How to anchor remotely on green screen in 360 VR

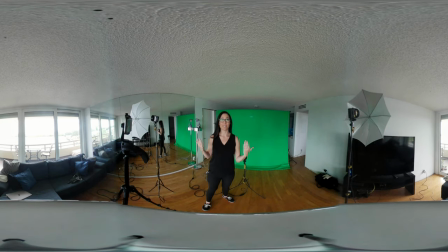But in this instance, we're gonna light pretty evenly because we're not trying to create any kind of dramatic cinematic look. We're trying to look pretty neutral so that it matches our virtual set. So first we're going to set up this backlight. This is lighting the green screen.
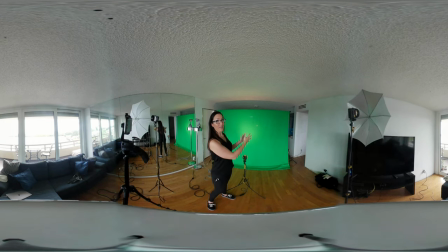I would love lots of lights on the green screen, but right now we just have this one. So I'm gonna test it out with this. One of the good things is that on this specific light, we have the ability to make it brighter, sharper, or less bright by just turning this knob on the side.
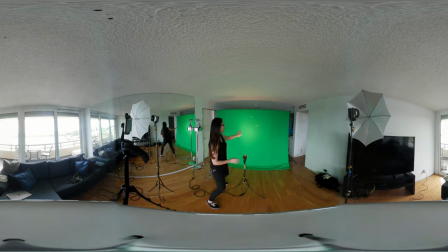And I felt like it was really bright because it's like light green in the center and dark green on the sides, and I didn't really like that. I would have loved another umbrella or something. But for now, we're gonna test this one out. We have our key and our fill lights here, and normally one would be brighter than the other,
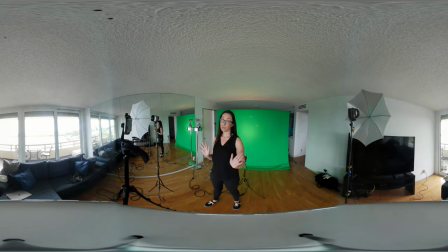but in this case we're going to do it a little bit differently because we want it to kind of be even.
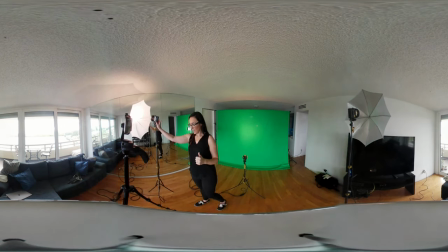So I'm going to turn this light on. As you can see, it's facing the umbrella,
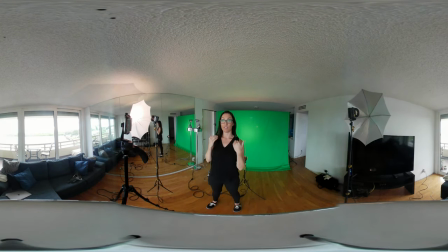and it's going to reflect all that light onto my face, so I don't want that harsh light casting shadows.
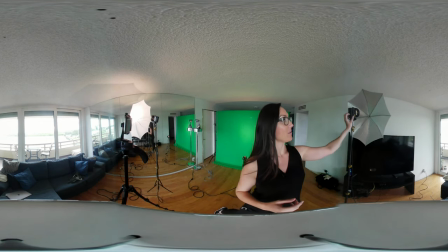This light over here is going to go on and do the same thing. It's going to hit that umbrella.
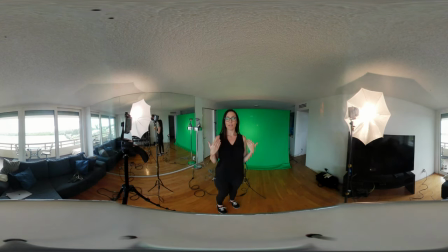The light's gonna bounce back onto me and look way prettier. It's gonna look smoother, more even. And it's also gonna allow my camera to record much higher quality video. So right now I have my three lights ready to go. I wanna make sure that my audio is actually recording.
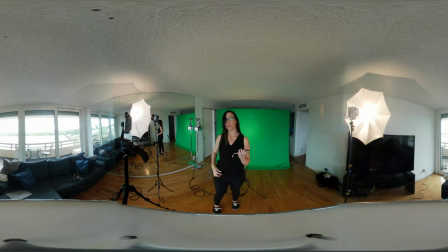So this is a big mistake most students make, is that they'll plug their microphone like into their phones, for example, either into that phone or into like a phone that I have in my pocket, and they'll think it's recording because they might see these audio waves, but it might not be.
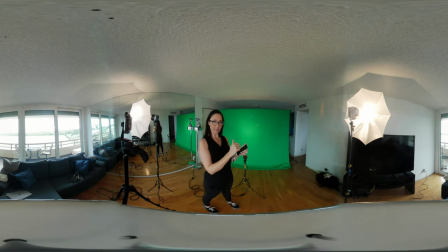So you want to like either tap your microphone so that you see those spikes in the audio waves, or maybe move it farther away and closer. Oftentimes this is going to be something that trips people up in post, so make sure to always check that your audio is actually recording.
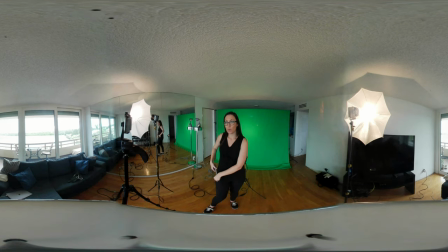And then when you set up your phone, you're going to want to set that up, or whatever camera you're using, in between these lights here.
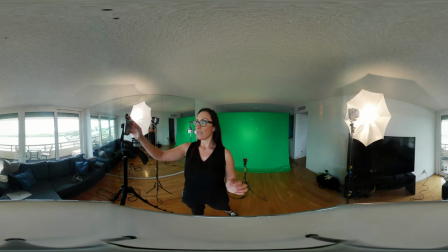So I have my cell phone that I'm using, and I would love to use the rear-facing camera because it's higher quality.
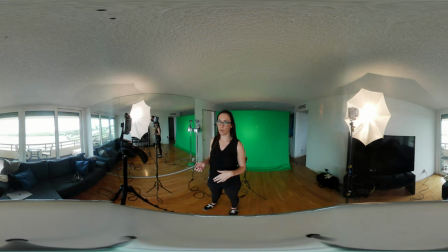The front-facing has an advantage that you could use a teleprompter on it. So you want to test all of these things out. You definitely want your grid lines on so that you can make sure that you're centered and that everything's even, and you can adjust all of those in your camera settings.
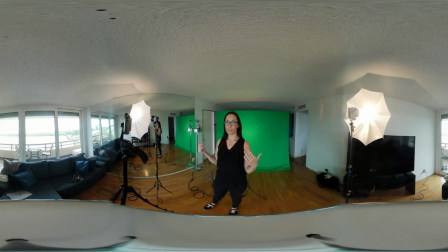It also helps you see the difference between the light if you have any like hair that's sticking out or whatever. But ordinarily I would really love the rear facing camera because that can go up to 4K in a lot of people's cameras nowadays,
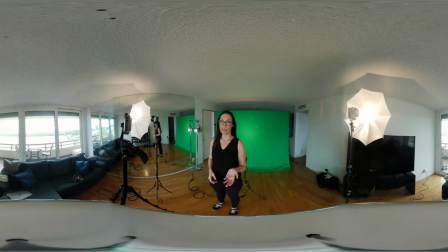and that's going to look a lot prettier. You have to decide that depending on how much script you have to read. So if you're anchoring a ton of readers in a row, it might be tough to do that without a teleprompter. So we'll talk about all of these things that might change your decisions.
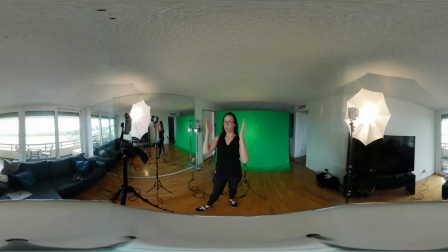Something else that is important to know is that when you set it up, the green screen doesn't have to cover the whole screen, because we're actually going to mask the anchor out. So it's okay that parts of my screen here are falling off, so I can see the mess that's on the outside of my rooms.
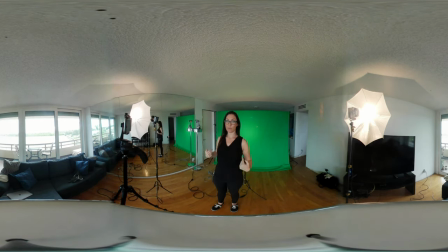As long as the green is all the way around the anchor, you should be in good shape. So I want you, before you start recording your scripts, to test all of these lights out.
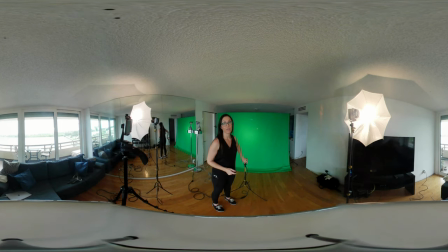So you could, for example, turn this one off and see if that one's better. Sometimes it is. I know it's better to light your green screen, but in my instance, I was getting like keying through my hair and stuff, and there's lots of weird stuff that happens.
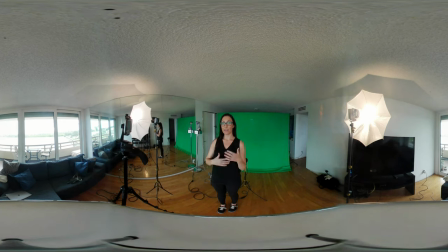So you want to record a couple versions, put it into Premiere Pro, try editing out the background to see the lighting condition that might be best for you and your home. And same with these lights here.